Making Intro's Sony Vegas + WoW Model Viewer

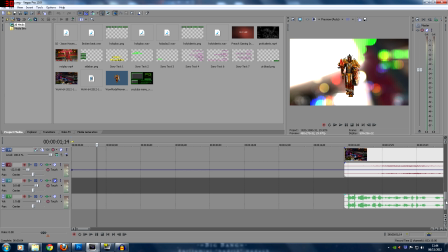20:52 So there's several layers gone into this intro. This is 17 layers. I should have condensed this down much more.
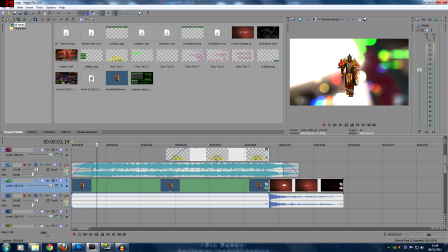20:58 I swap a lot of audio files around. It's again using WoW Model Viewer. I wanted the shot of the Judgment Paladin, which was one of the most famous paladins here, is coming towards the camera as he walks.
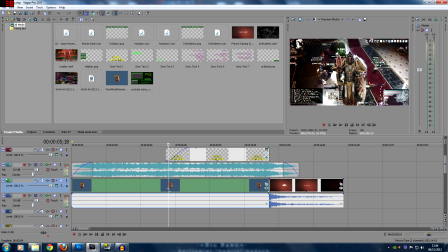21:08 And this is very much a case of a lot of special effects going into this one, rather than having lots of little small clips.
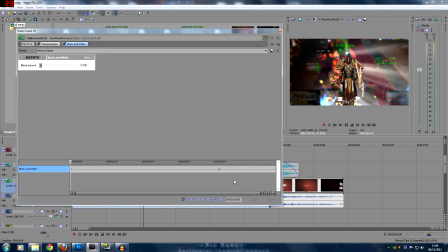21:16 It's all two continuous clips, but all with a lot of special effects. So here we chroma keyed out the black, the green that would be behind it. So you can see the block there that's gone away. And then we also did some black and white, and we animated this black and white.
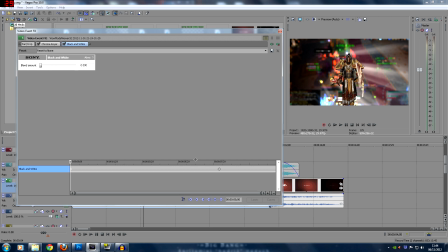21:30 So at the start of it, I don't want any black and white at all. I want it to be full colour. But by the time it changes to the next scene, I want full black and white.
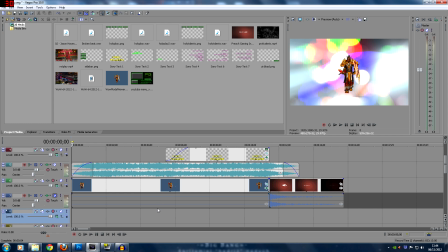21:39 So if we mute the audio, you'll actually, and if I mute the other clip, just get that out of there.
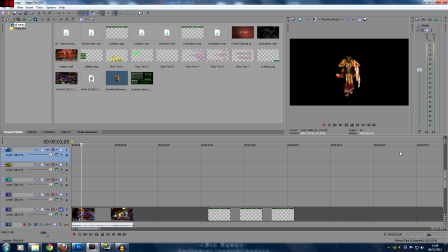21:46 If we watch this, you'll see another audio file in there somewhere. There we go.
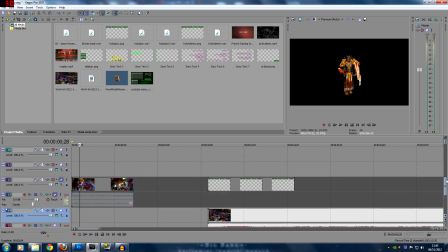21:54 There's another audio file somewhere. Where are you? There it is. Okay, good.
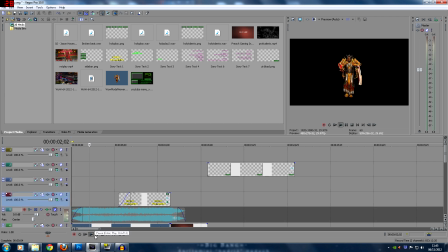21:59 So what you actually see is this just slowly transitions into a black and white effect. You can see the colours draining out there, and then it goes into black and white while the colour contrast of the yellow comes in.
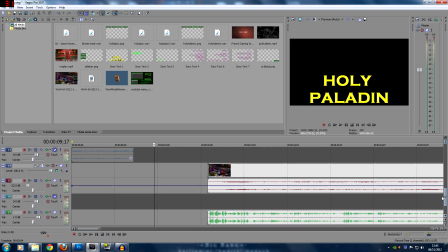22:12 Very easy to do. The most difficult part of this was actually this part, which was the background scene,
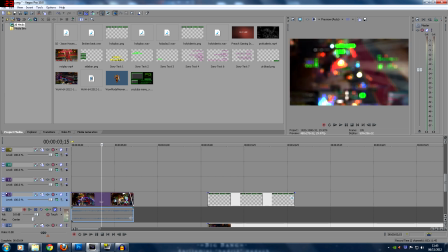22:19 to create all this going on in the background. Healing on a Holy Paladin looks pretty spectacular, so I wanted to enhance that in some way without just using the raw numbers, but ultimately I wanted it to end up as looking like a full UI. So we start from here, and that is the same clip that is there.
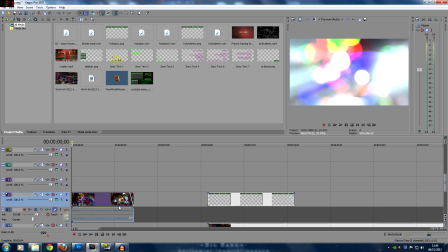22:35 And as you can see, within 5 seconds, we've changed from this to this, which is all pretty crystal clear.
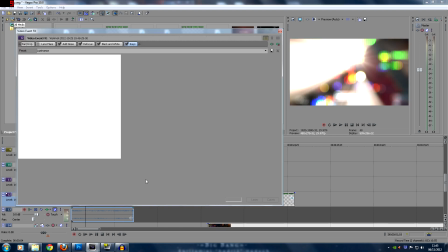22:41 We can see the healing numbers coming off there. And we did that with many, many special effects. As you can see, there's a lot of special effects going into there.
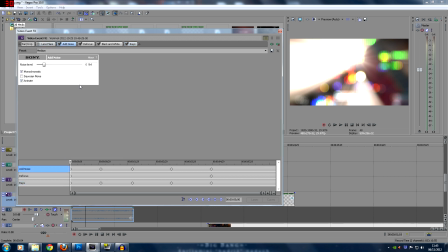22:47 I even tried some stuff with lens flare, which I didn't particularly like. And the order of these does matter. So first things first is I added some noise.
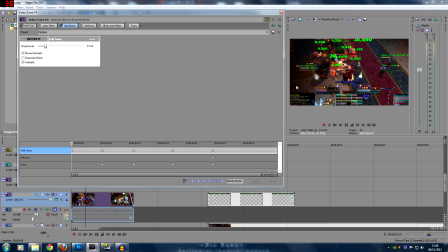22:55 If I turn off these effects for now. So I added some noise, and you can see it's created some granularity across the shot, just to give it a little bit of a feel of roughness in the background that we're going to be contrasting it with.
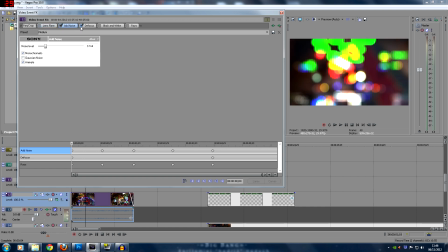23:08 So I added some noise. Then I defocused everything, which means I blurred everything into others. And now with all the colours that go on in a raid and with all the healing and stuff, it's actually a tremendous thing to do, is to defocus stuff sometimes. It just creates a really wonderful sparkly effect, because World of Warcraft is always very bright and really nice.
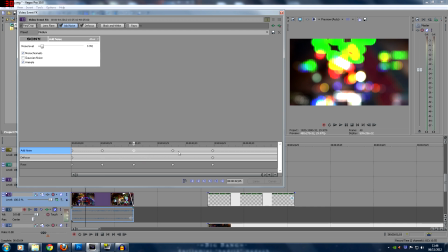23:28 Again, there's animation going on here as I distorted it across, but you don't need to worry too much about that.
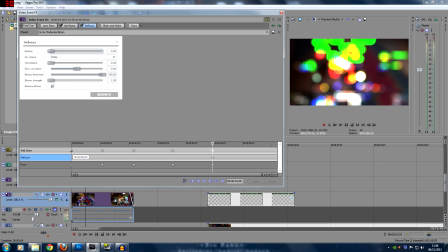23:34 I was just literally swapping around some various animations going on. So you can see these are the different timings that are going on here. With defocus, I had something that was bringing it back into focus towards the end. As you know, in the end of the clip, it comes back into focus.
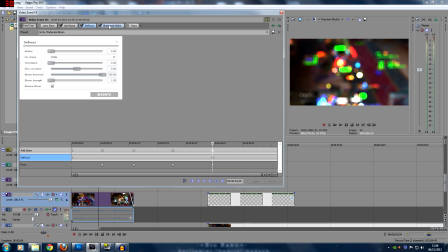23:47 That was what I was doing there. And I also added in the black and white again, and the rays.
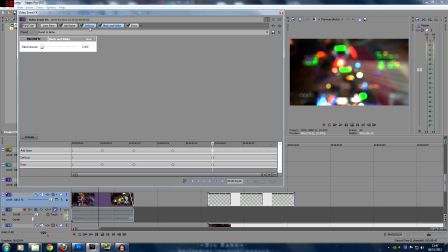23:55 The rays added a lovely effect going across it. If I just turn everything else off.
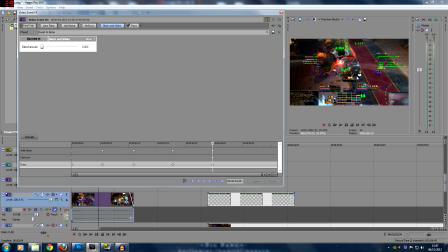24:00 This wonderful ray, it's very subtle, but it's shining lights off various important points on the screen that the PC has picked up.
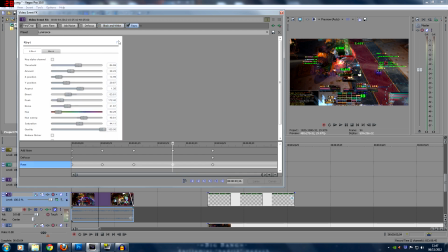24:08 And I just had those rays moving along the screen very nicely. So I had them just switching around. You can see the rays start there. And then as we move across, they're just animated and sparkling and coming from all sorts of different areas and doing various different things like that.
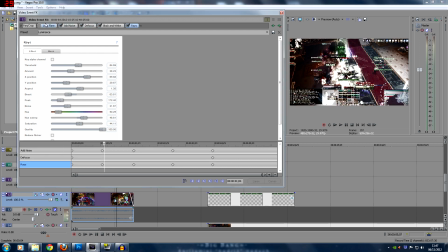24:24 All this is quite a lot of work when it's put together. Let's turn all these back on. And then we turn off the lens flare. I tried adding lens flare, but it just looks garbage. It looks like a J.J. Abrams movie. I didn't particularly enjoy that aspect of it whatsoever.
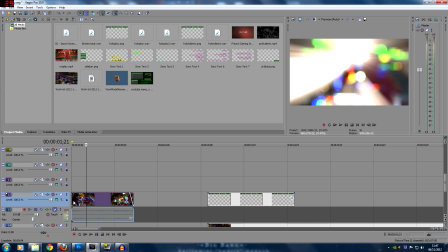24:36 So you start here with heavy rays, a lot of defocus, a lot of stuff like that.
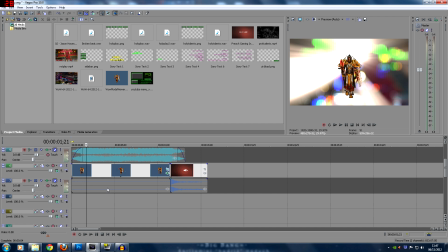24:41 But I then contrasted that with the clarity of what would be the Paladin walking through the rays. So you get this sort of image of the Holy Paladin walking from behind the light, which is what Holy Paladins tend to do.
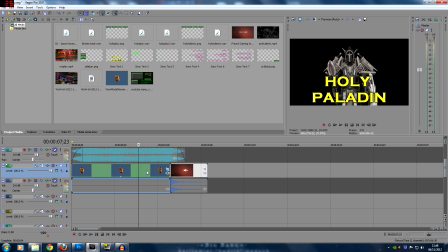24:52 And as that drained out, and the background drained out as well, it then moves into the actual Holy Paladin itself.